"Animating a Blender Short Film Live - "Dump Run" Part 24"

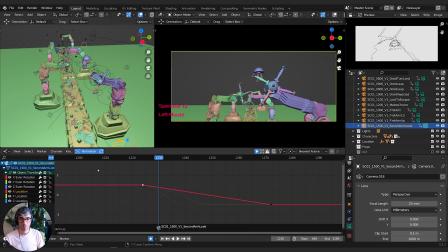[16:46]
Now he's feeling too small in the frame, so let me try pushing my lens in. We'll go back, go to like a 60, do a 60, see what that looks like.
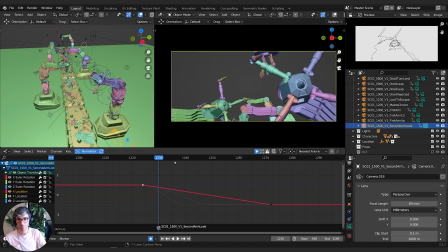[17:04]
All right, so maybe if we come up and tilt down, so it's a bit more of a, like keeping things sort of steady in frame, might look better. So let's go up here, grab both these guys actually, come up.
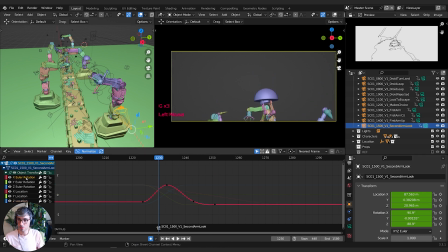[17:19]
This, get above the robots, rotate X, grab all of it and bring it down.
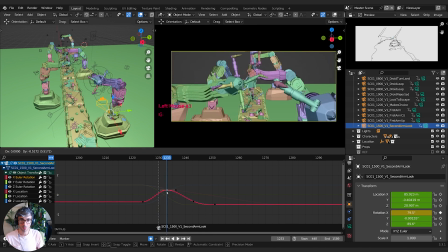[17:29]
And then let's try and get rid of as much of the extreme angles. Keep it pretty steady.
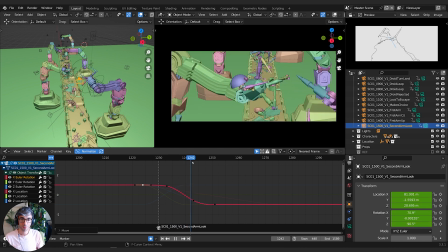I'm going to right click handle type auto clamped. That'll flatten that one out.
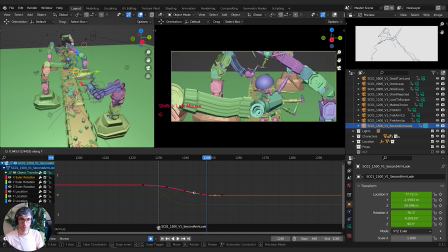[17:51]
It's up. See, this is a bit better. It's all a little more stable.
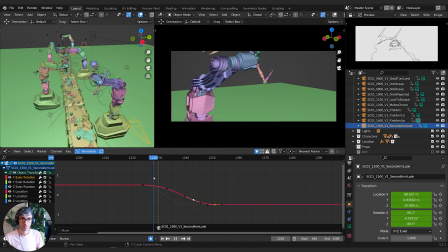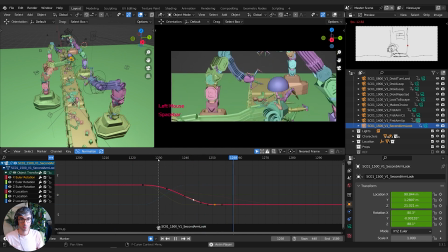Let's make the dip not so extreme. So let's grab this, grab the Y location, bring it up a little bit more.
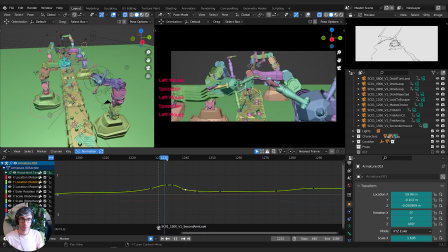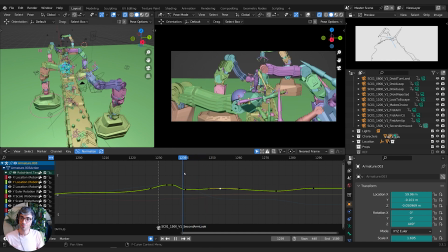[18:48]
Now I wonder if we could do a bit more of a whip, like what if we held this position as opposed to turning?
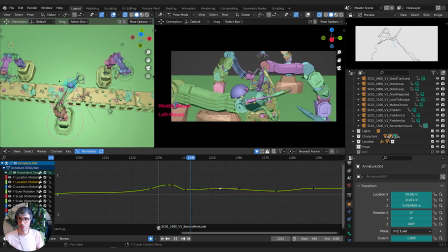[18:56]
Right now the arm kind of turns, and this turns as well. Just wondering if we let that go and we leave the arm stationary. So I'm going to select all, and then I'm going to grab, so he goes for the jump.
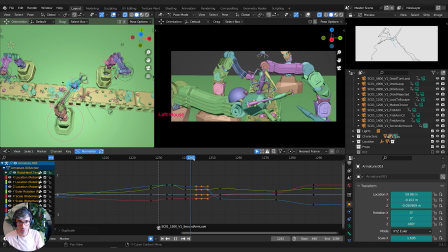[19:20]
Grab all these, Shift-D, X. Now it's just a head turn, and then the arm follows, which is a bit nicer.
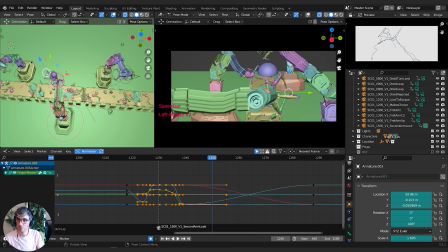[19:36]
Let's open up his jaws as well. He's trying to do something.
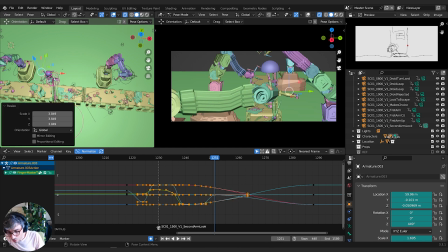[19:53]
Switch to local.
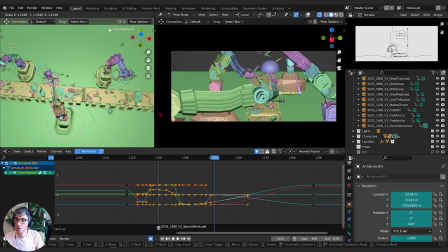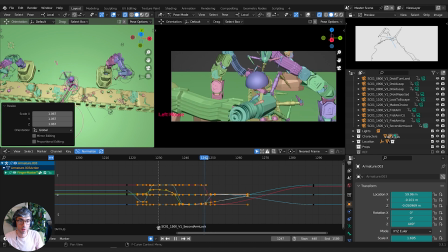All right, let's try coming up a little bit more with the camera.
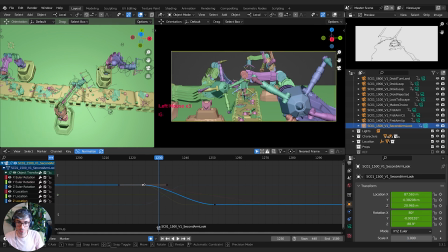[20:25]
So it should be Z location, Y, or grab Y on both of these. I'm just going to come up a little bit further. I feel like we could pan a little bit to keep him centered.
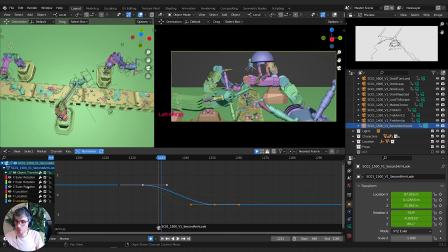[20:48]
So let's see. Come here on the Z rotation.